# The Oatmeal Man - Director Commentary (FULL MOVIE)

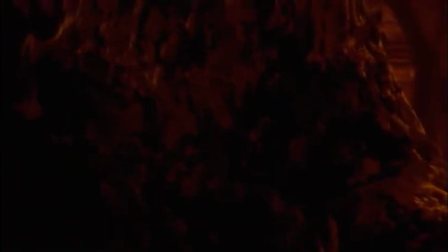(65:46)
It's a cheesy horror film, so, you know, judge it as you will.
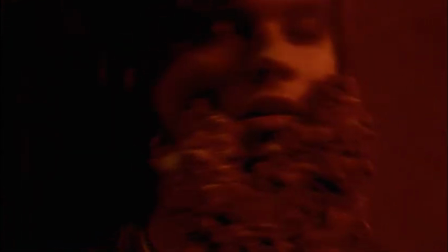(65:55)
I thought it would be kind of, you know, extra fun to animate his mouth when he talks, like when we see him.
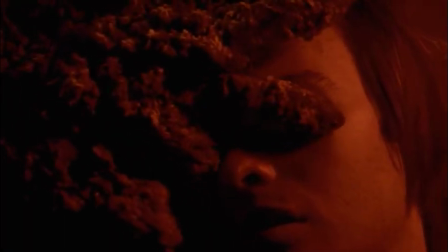(66:01)
It looks super cheesy, but it looked worse when the mouth wasn't moving, so it was the best I could do at the time.
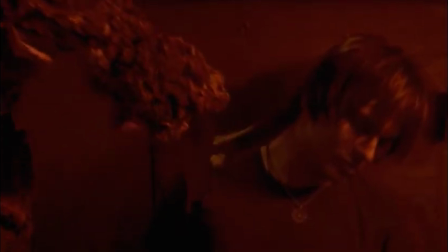(66:12)
And we found out that water is Oatmeal's worst enemy.
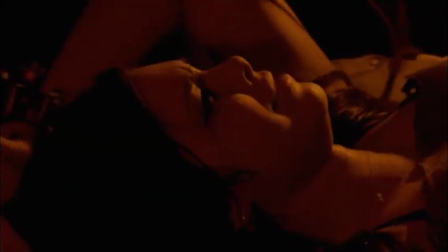(66:18)
Because the suits looked great, you know, the Oatmeal Man suits. And, you know, but they were dry looking.
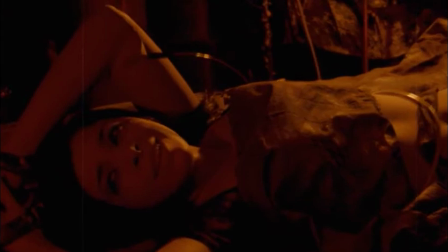(66:24)
And I wanted them to look, you know, wet and gooey. So, you know, Tom Devlin threw, you know, some water on it to make it, you know, reflective.
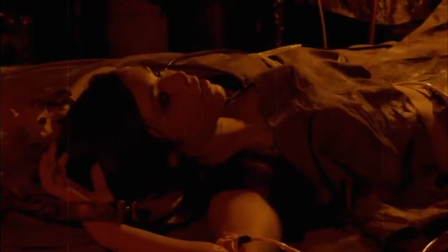(66:31)
And they just started to, you know, decompose. And the oatmeal started to fall off the suits.
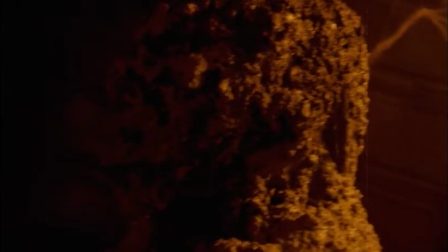(66:37)
So it actually, if you do run into an Oatmeal Man monster, water will kill him.
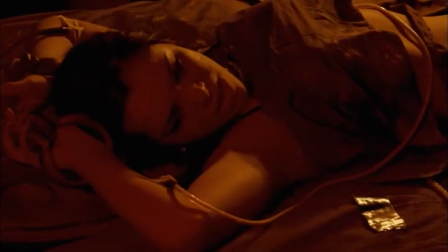(66:42)
We know this for a fact.
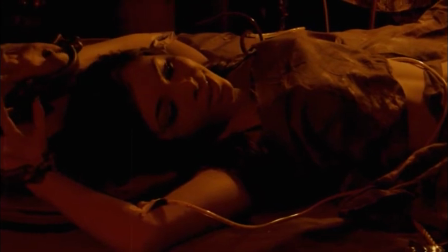(66:47)
And then in After Effects, I kind of added little movements to different parts of his body, as much as I could,
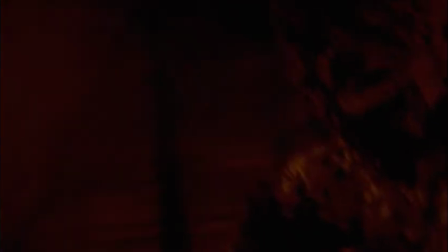(66:54)
to just add, you know, an extra little oomph to it.
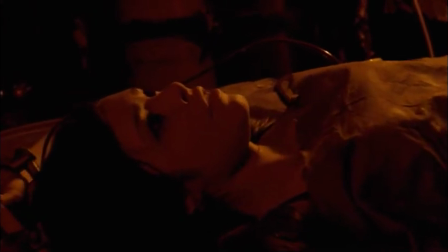(66:59)
You know, did what I could.
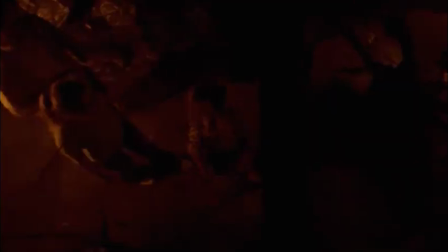(67:06)
That's funny that Krisondra in this whole scene, when she's like crying and you
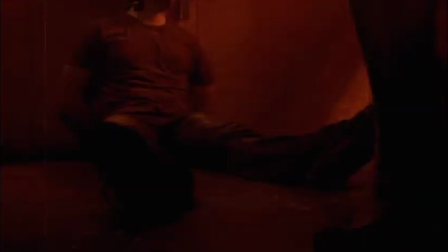(67:12)
know she was you know pretty young at this point, and she was very self-conscious about, you know, doing a scene like this.
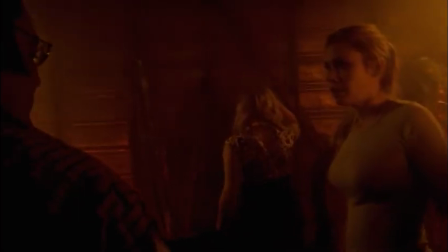(67:20)
And, you know, I kind of had to push her
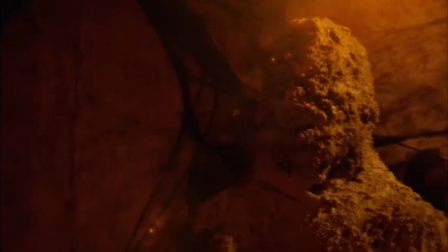(67:25)
in a way that, like, it's funny, like, she was really mad at me all day because I pushed her, and I was kind of
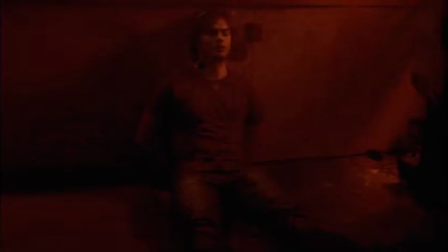(67:31)
mean, actually. But I knew that, you know,
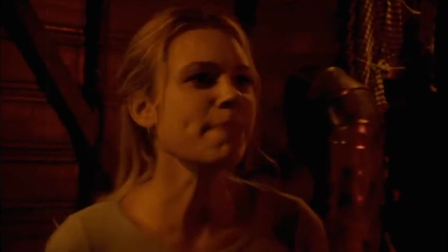(67:37)
psychology-wise, you know, like, she's going to hate me maybe for a few days, but this whole movie's going to go on forever.
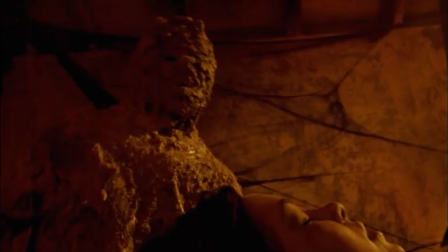(67:43)
And you know what? It's going to look better, and she's going to look better, you know, if I'm the bad guy for today.
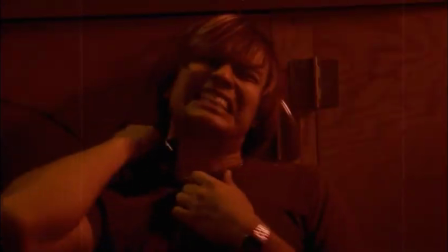(67:49)
So I had to be the bad guy for this day, and I felt bad, but you know what?
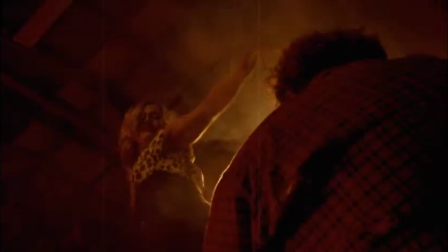(67:54)
She did a great job in this scene. And I'm glad I did it.
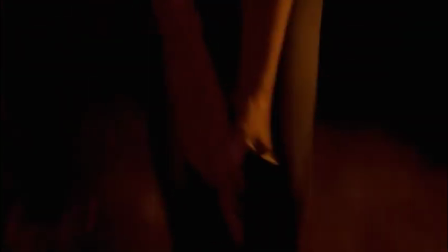(67:59)
Hopefully she's glad too. If she's even listening. Probably isn't.
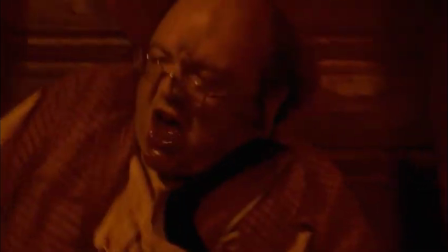(68:05)
Anyway. There's me getting shot in the face.
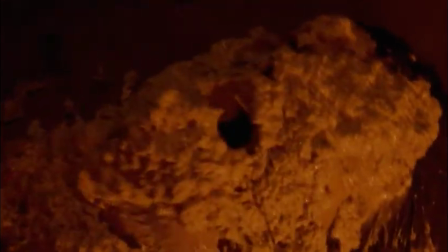(68:10)
I was so scared that whole day. I knew that it was the day that I was going to get shot with an oatmeal cannon.
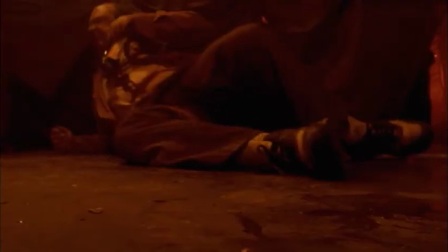(68:16)
And when you think of that, you know, it's called an oatmeal cannon. Like, and it's going to be shooting my face.
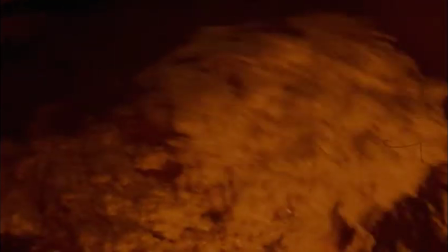(68:22)
So I was very kind of like scared all day.
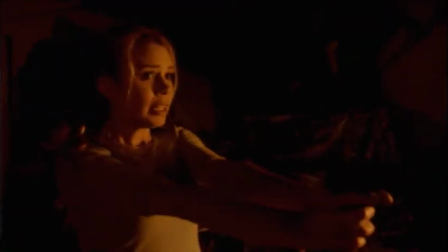(68:26)
And it's funny, you know, usually people on set, you know, as soon as they're done, you know, they go home.
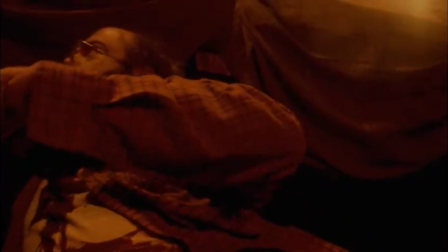(68:32)
You know what I mean? Because that's just how it is. But this day, everyone stuck around because they knew I was going to shoot my...
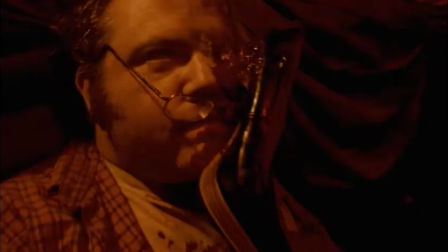(68:37)
You know, the director was going to get shot in the face, basically, you know. So they wanted to be there for that.
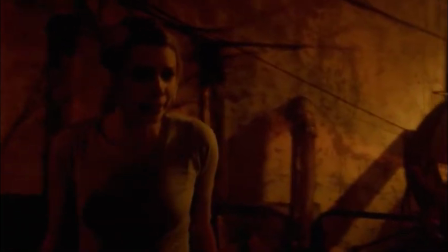(68:44)
And it's funny, yeah, they watched me, and everyone, you know, we all laughed. And it was nothing.
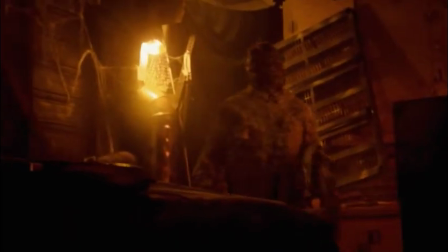(68:48)
It was very, you know, it wasn't painful. It was pleasant.
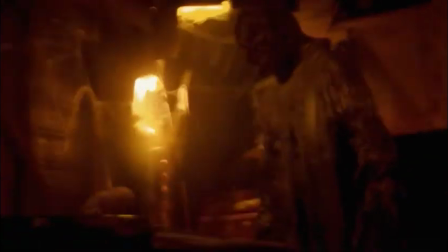(68:55)
This BB gun we've had for, like, ever.
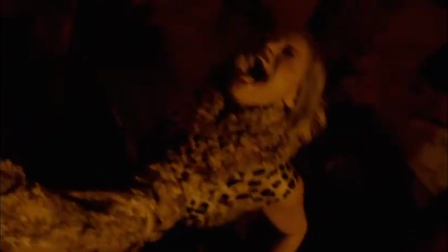(69:00)
There's a, you know, fake head that Tom Devlin made. Boom, the shoe.
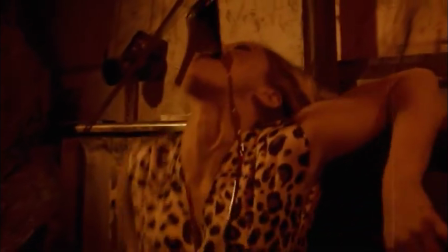(69:07)
Which we had to cut in half. Boom, for that shot right there.
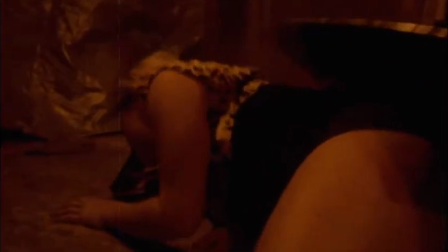(69:10)
But there was like a metal plate inside of it, so Tom had a hard time cutting that in half on the spot.
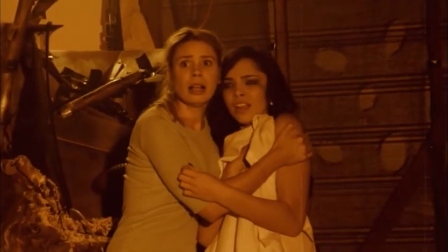(69:17)
You know, because we didn't know shoes had metal plates. We know nothing about girls' shoe wear.
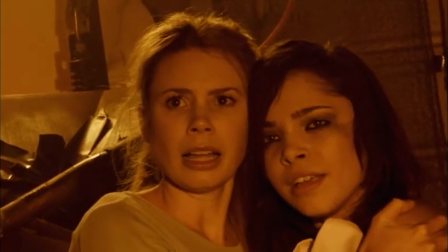(69:25)
Boom. Clive in oatmeal form.
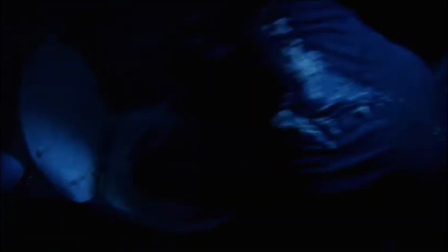(69:30)
This ending is really kind of funny to me because I always thought this was going to be the biggest feedback.
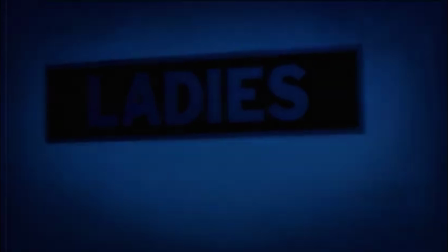(69:37)
Like, every screening we've done for this film, no one's ever questioned the ending.
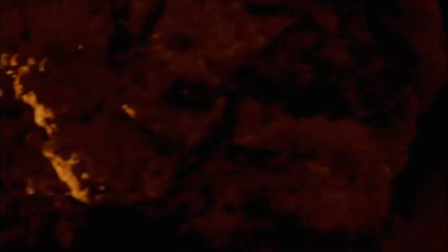(69:42)
No one's ever questioned, wait, is that Clive? What happened? Why?
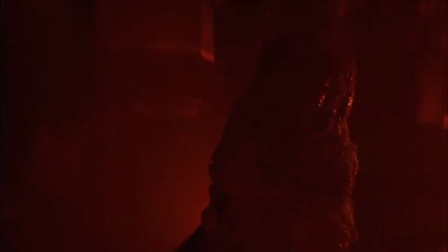(69:47)
Wait, how come everybody else swallowed oatmeal and they blew up and then he just, he didn't blow up?